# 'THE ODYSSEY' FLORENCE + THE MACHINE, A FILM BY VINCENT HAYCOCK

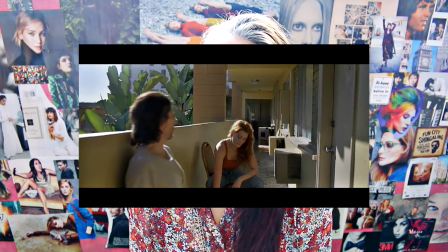996s
Florence ends up in the motel, she thinks about staying there. Like if she's so tired of battling this constant chaos that she's ready to accept it and rest within.
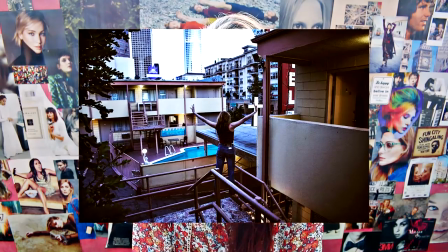1006s
The motel and the whole Delilah chapter illustrates Florence's final days in the purgatory.
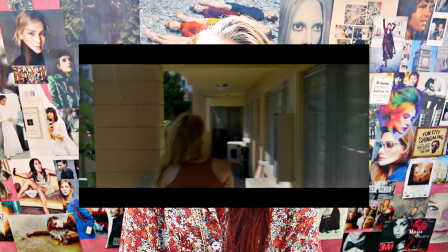1010s
She is truly lost now. She's without her man, doesn't know what to do next and how to pull out.
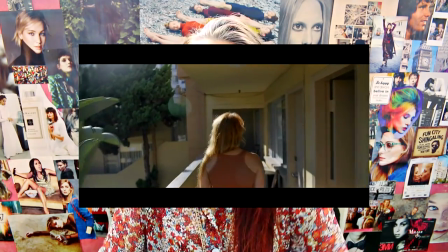1015s
She's wandering around the place, searching for something.
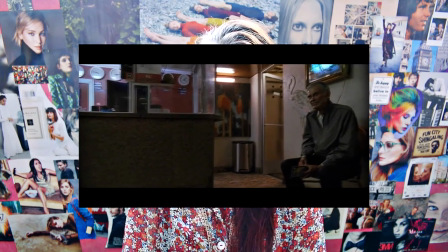1018s
The wise old mortal guest suggests that for finding peace, she firstly needs to start loving and accepting herself.
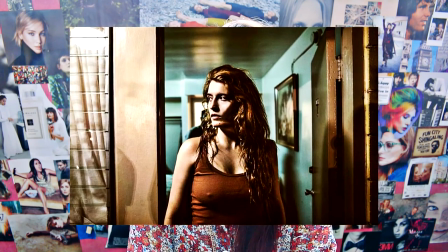1025s
Perhaps find her other self and embrace her. In the room, we see Florence cutting her lover's hair.
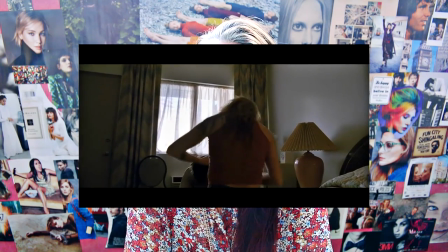1030s
This is a reference to the story in the Bible about Samson and Delilah. Samson power was in his hair, so Delilah cuts it off. In the narrative of the Odyssey, it might mean that Florence is finally done with that man. He has no power over her anymore. Look at him trying to blind her and it doesn't work. This way she kind of kills him as we see his lifeless body on the bed. With the start of the song, we see there's different shorts like Florence in the room alone with her other self.
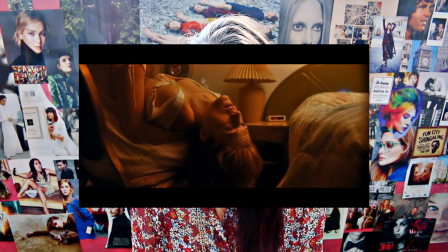1056s
She's trying to approach her, then she's powerless in her arms and looking worried, kind of like if she's scared of facing her issues.
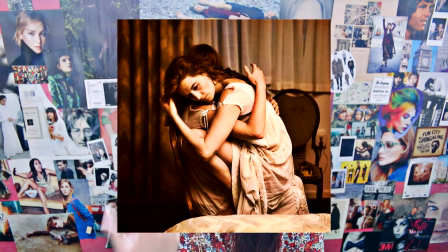1062s
And then finally they hug each other.
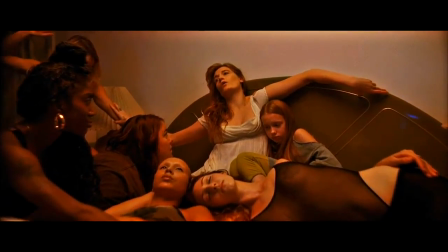1064s
Florence with all the different women on the bed, which clearly symbolizes all the powerful and inspiring females who've helped her through the tough times.
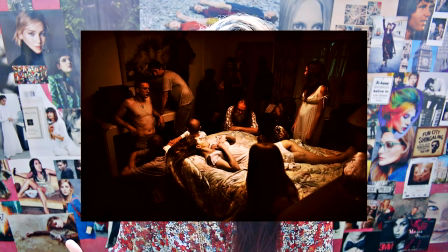1072s
In opposite, the shots with Florence on the bed and all the men around her shows that her struggles don't possess her anymore, they stand still, it's all very calm.
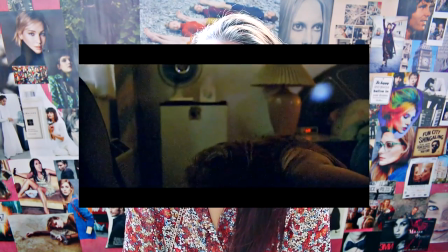1081s
As we see Florence banging her head against the chair and sort of praying intensively at the same time. I think this movement showcases the desperate need to get out of this tremendous loop in which you feel stuck. It's like banging your head against the wall trying to make your mind dry and break out at the same time The demon really reminds me of the paintings
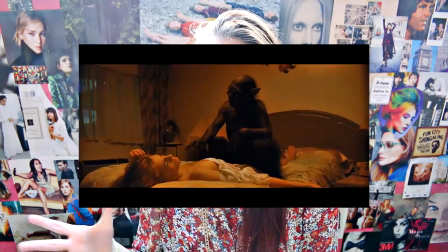1101s
which illustrates nightmares and the state of sleep paralysis Laurence can't move and the demon is blocking her ability to breathe all this time She was like under the spell where terrible scary stuff was happening around her But she wasn't able to do anything about it just like when you're having a sleep paralysis She starts moving,
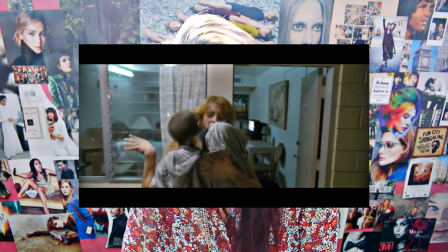1120s
she gets out and she meets men along the way, who try to take control over her again, but she escapes from them now.
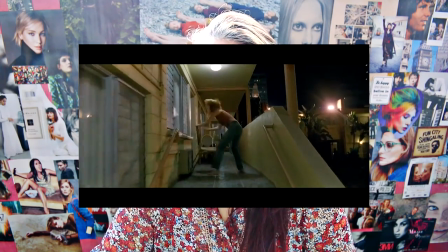1126s
Florence is energetic, she runs, screams, there's no obstacles in front of her, she's looking for someone.
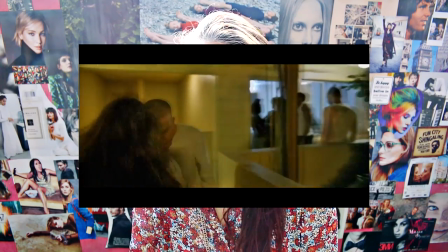1133s
She faces her another problem, a man, and she tries to eliminate it, but this way all the other problems attack her again.
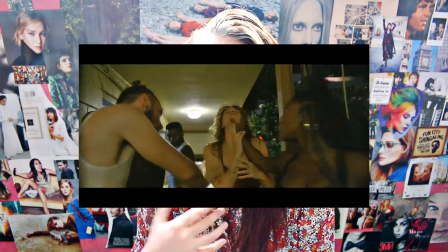1139s
The person who saved her from the chaos is her friend, she drags her out and encourages her.
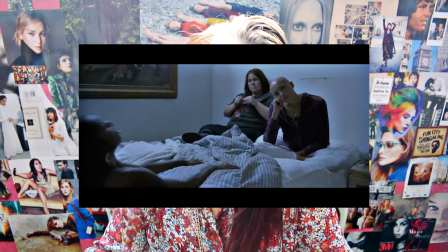1144s
Her friend is doing the same head-banging praying movement. Either she's supporting her, sharing all the pain Florence has, or maybe she's already had experienced the same situation in the past. Strong sisterhood help again. Girl power force. Florence finally finds who she was looking for. Her chaotic self is there with the men, battling each other. Florence has a clear vision of that now, from a distance.
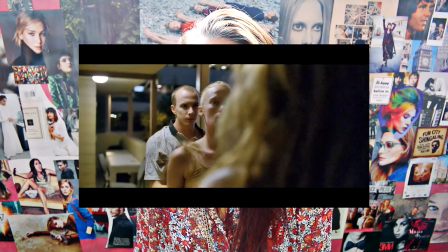1166s
We're shocked as we see that it's not a part of her anymore. I'm not you, the other Florence screams.
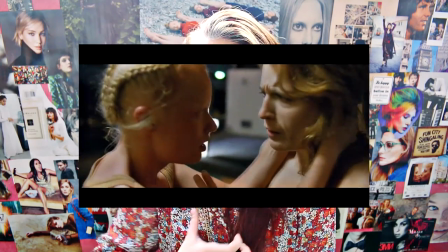1171s
And real Florence doesn't want to accept it. How could it be? How can she leave this huge part of her personality behind? They start fighting each other. The destructive part of her, surrounded by all the men again, all the issues and troubles, banishes real Florence away. So she leaves it all behind, killing her destructive other. As we see dead body in the pool, it happens, she does feel the power now, the rage, the energy and the intoxicating freedom.
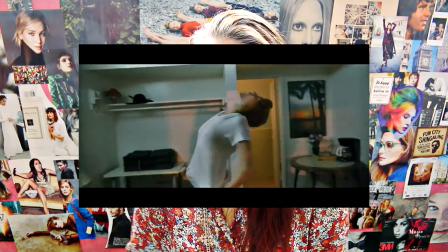1195s
She can't rest in the purgatory Mattel anymore. She changes her clothes as if it opens another page and runs off. Two fares for freedom, Florence sinks as she's on top of a car, crossing LA streets and reaches the night sky.
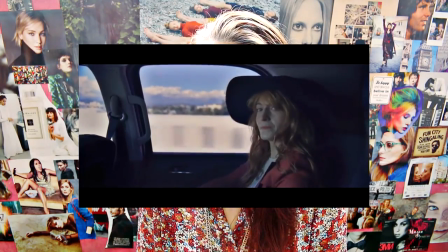1208s
We see all the different flashbacks to the previous chapters, reminding us what we've, along with Florence, been through.
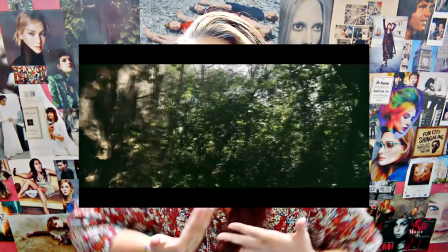1214s
We've made full circle from a car crash and back, and we're finally out of the dark cave, just like in the teaser. The final chapter starts, in third eye, everything is left behind.